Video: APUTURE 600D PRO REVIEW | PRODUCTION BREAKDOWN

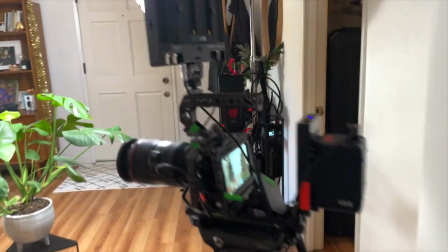471s
I exposed each image to middle gray and each were shot midday within
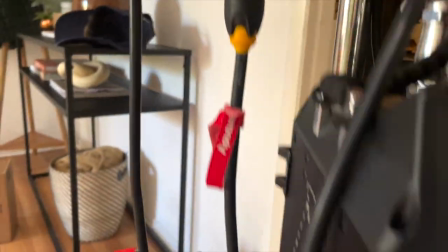477s
a 30 minute time frame just to avoid any light changes outside lights and camera positions everything was positioned in the exact same places across all
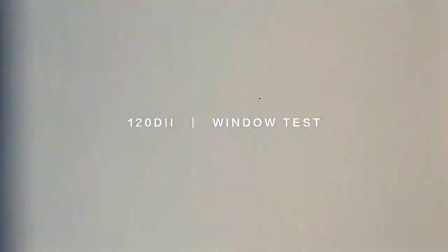488s
three tests let's jump in the first one is the 120d mark 2 you can easily
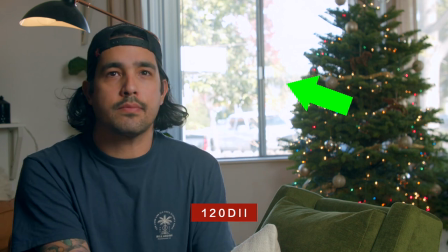494s
see how much we're clipping outside this is usually what happens when you're shooting an interview and you're not sure what light output you have you're like oh yeah I'm gonna shoot I'm gonna shoot with a big window there's a nice you know big head-to-toe window I'm gonna shoot it's gonna look beautiful and then they turn their 120d on they're like oh crap this looks terrible because it's completely blown out this is a point where you should probably switch you know your whole scene pan your camera look to a different more balanced exposure kind of image so that you're not blowing stuff out you want to kind of keep everything balanced essentially and this is kind of what people refer to as the camera's dynamic range the the camera can only see so much in both the shadows and the highlights they're not nearly as strong as like the human eye where if i look out the window i can see the darkness on my desk well it's not dark right now because i got a freaking sun behind me but i can see dark shadows and i can look and see like the trees and it's completely balanced our eyes are significantly more stronger than the cameras and so with that being said
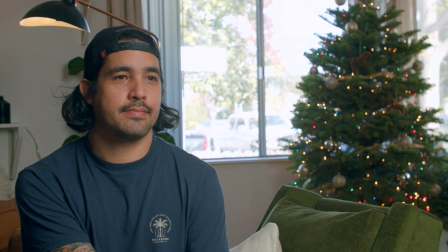562s
you want to have a light that's strong enough to balance the two levels or you don't want to you want to look for more balanced you know a more balanced scene okay so for the 300d we are seeing better results
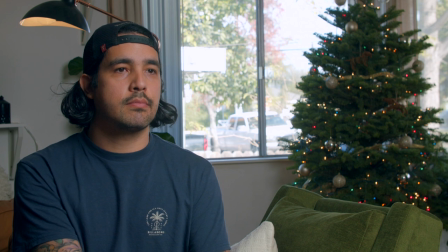579s
but we're still clipping outside still something where i'd say okay that's a in my eyes that's that's a mistake it's it's not it doesn't look good um this is kind of the video look this is why people say oh oh, your video looks, the film had a video characteristic to it. And that's like, you don't wanna hear that. You wanna say, oh, this looks like film, this looks organic.
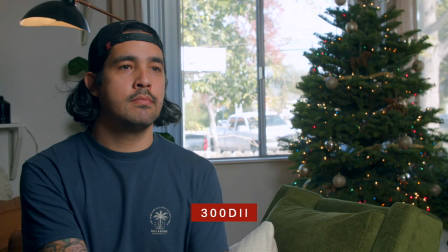600s
This is still something I'd probably avoid shooting, something that I would say is not usable in my eyes. Some people would say differently, but I would avoid shooting it. I'd choose something a little bit more balanced.
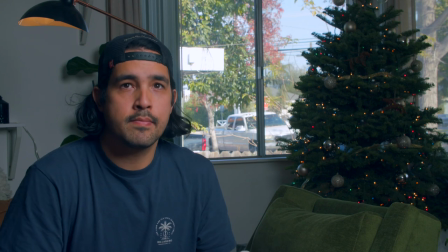614s
Okay, now for the 600D Pro. Now this, this is a lot better.
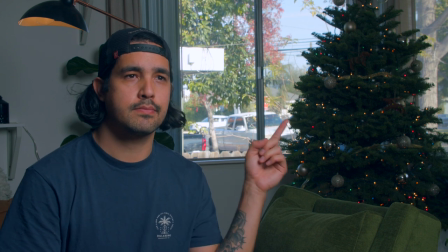618s
I'd say this is definitely more usable. The power of the 600D is definitely helping to balance the two exposures.
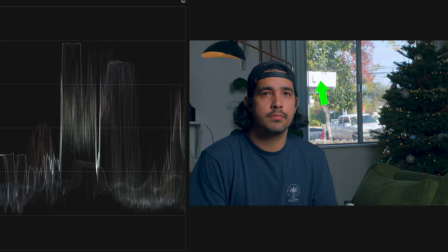626s
If we take a look at the waveform, we are clipping on the roof, but for the most part, this is how my eyes see it. And in my opinion, it's totally usable. So this is like what's so exciting, right? Like we finally have a light that can compete with like broad daylight that can give you acceptable results
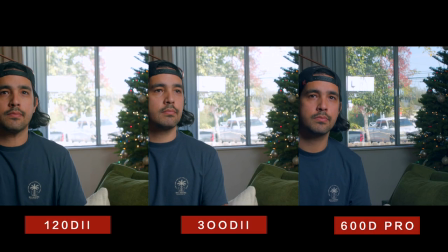642s
if you're shooting out of a window or shooting into a window for a daytime interior. like this, you can sell these shots and they're awesome. That's exactly why I got two of them. And it's something that I'm so stoked for and completely worth it in my opinion. I'd say the only downside to this light is being too bright in this scenario, the interview scenario. I found that like when I had each light at 100%, the only light that gave me the subject problems was the 600D, it was just too bright and I found myself squinting a lot. So you'll have to position the light somewhere else. Some subjects are high profile or some are just kind of a little snobby and just like it's too bright. And or it just they don't say anything and they're like this the whole time. And it's just like, OK, that's an issue.
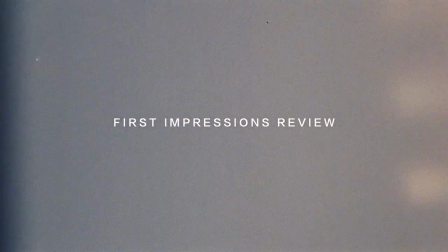691s
That's an issue. It's too bright. It's a good issue, but it's an issue. First off, I think it's an amazing light, as you can tell already.